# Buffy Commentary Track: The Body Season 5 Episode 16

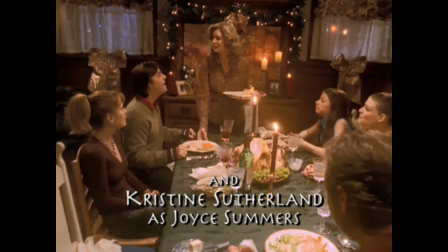0:17 Hi, I'm Joss Whedon, the writer and director of the episode, creator of the show. I guess maybe you know that by now. You probably also know that this entire scene I shot,
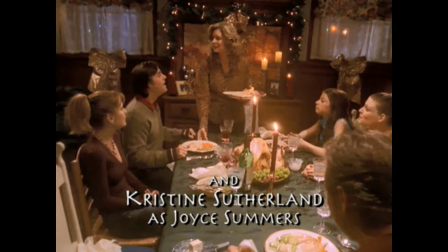0:30 we used as the last scene in episode 15 as a kind of cliffhanger after a very sweet and kind of silly episode. And also used it for the teaser. of this episode. Never did that before, but we felt it was a scene that was worth repeating twice.
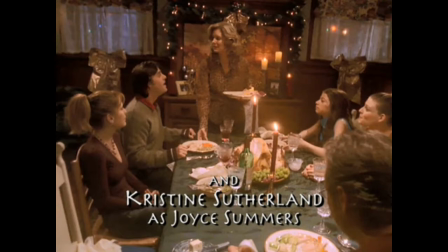0:51 It's a little hard to talk during it, especially seeing Christine lying there for the first time and hearing Sarah say, Mommy. That line, very clearly written, Mom to Mommy, as she descends into, you know, small girlhood at the thought of losing her mommy.
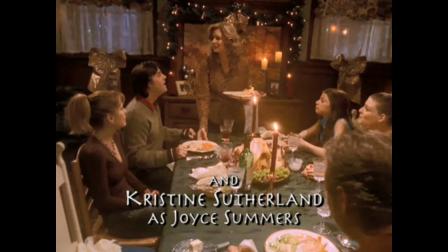1:13 This episode is one that I did because I wanted to show not the meaning or catharsis or the beauty of life or any of the things that are often associated with loss or even the extreme grief,
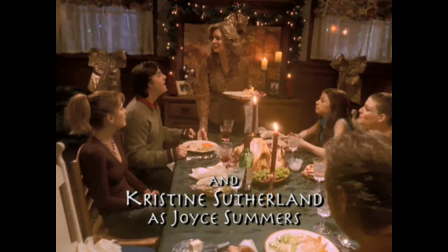1:32 some of which we do get in the episode. But what I really wanted to capture was the extreme physicality, the extreme, the almost boredom of the very first few hours.
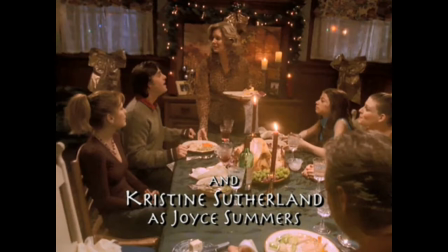1:45 I wanted to be very specific about what it felt like the moment you discover something, you've lost someone.
I think we're just about ready for pie. And then I'll be pretty much ready for barf.
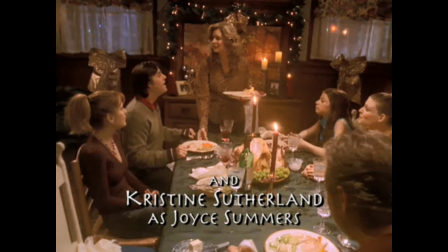2:00 And so what appears to many people as a formal exercise, no music, scenes that take up almost the entire act, if not the entire act, without end, is all done for a very specific purpose,
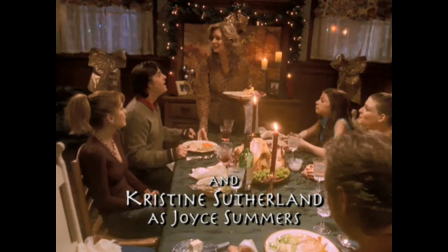2:15 which is to put you in the moment, that moment of that sort of dumbfounded shock, that airlessness of losing somebody. Now this scene I put in specifically, artistically rather,
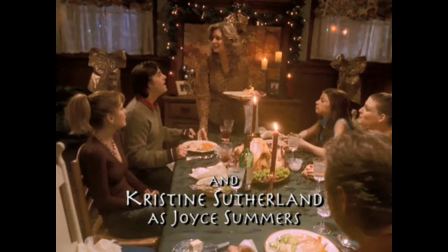2:30 because I wanted to see what they had and happier times and to see Joyce. Now I made a mistake. I put Joyce in the kitchen at the top of the scene. I should have had her coming back all during this and taking dishes away. So she was a constant present in all their lives. But of course I didn't think of that until after the show had aired.
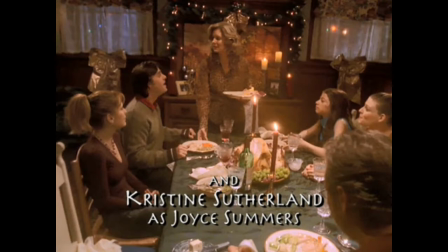2:47 But it was an indication of how things were great and some of the fun of what the show's like. Also, for a more practical reason, I knew I had to have these opening credits, executive producers and whatnot, and I couldn't bear the thought of having them over the shot that's about to come, the long take of Buffy first dealing with the body.
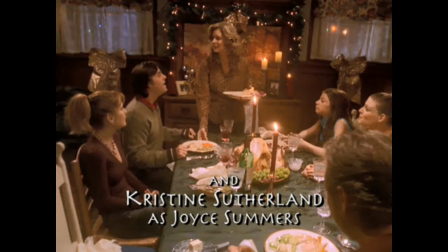3:07 So I added this scene to be the exact length of those credits so that I could get them out of the way. So it had a practical application that led to and our statistic decision that I think, you know, is really useful. It's lovely to see Christine and Sarah together having the fun.
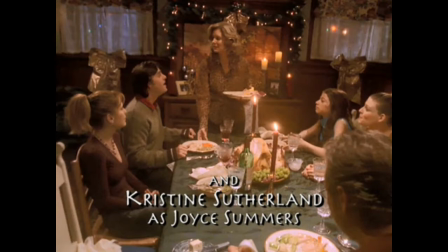3:30 A little even flirt moment with Giles. Like, it's life goes on. It's very mundane, but at the same time, it's very, very sweet. Well, without hopefully being overly sweet. And then it's this.
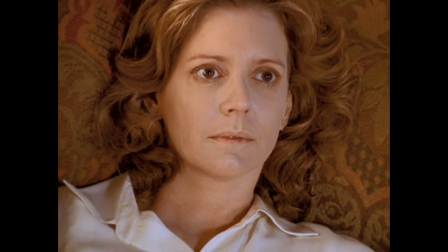3:47 now this shot now this shot this is a this is one long take and it bears watching exactly how long it is especially because alan easton the cameraman had the
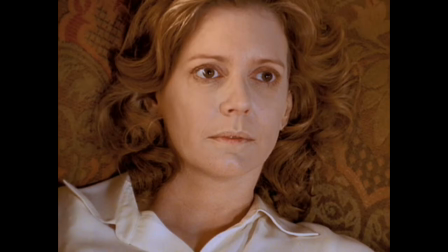4:03 camera on his shoulder the whole time and was running around with paul throw pulling focus on you know a shot that just seemed never to end and And it wasn't a steadicam. He had no harness because I wanted that. The urgency of handheld, you know, that you're in the moment of it.
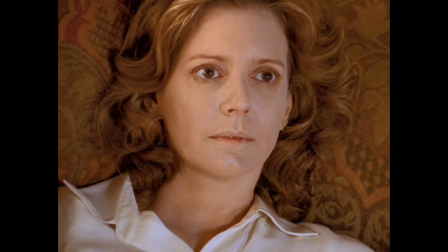4:21 And so he kept recreating frames and recreating frames.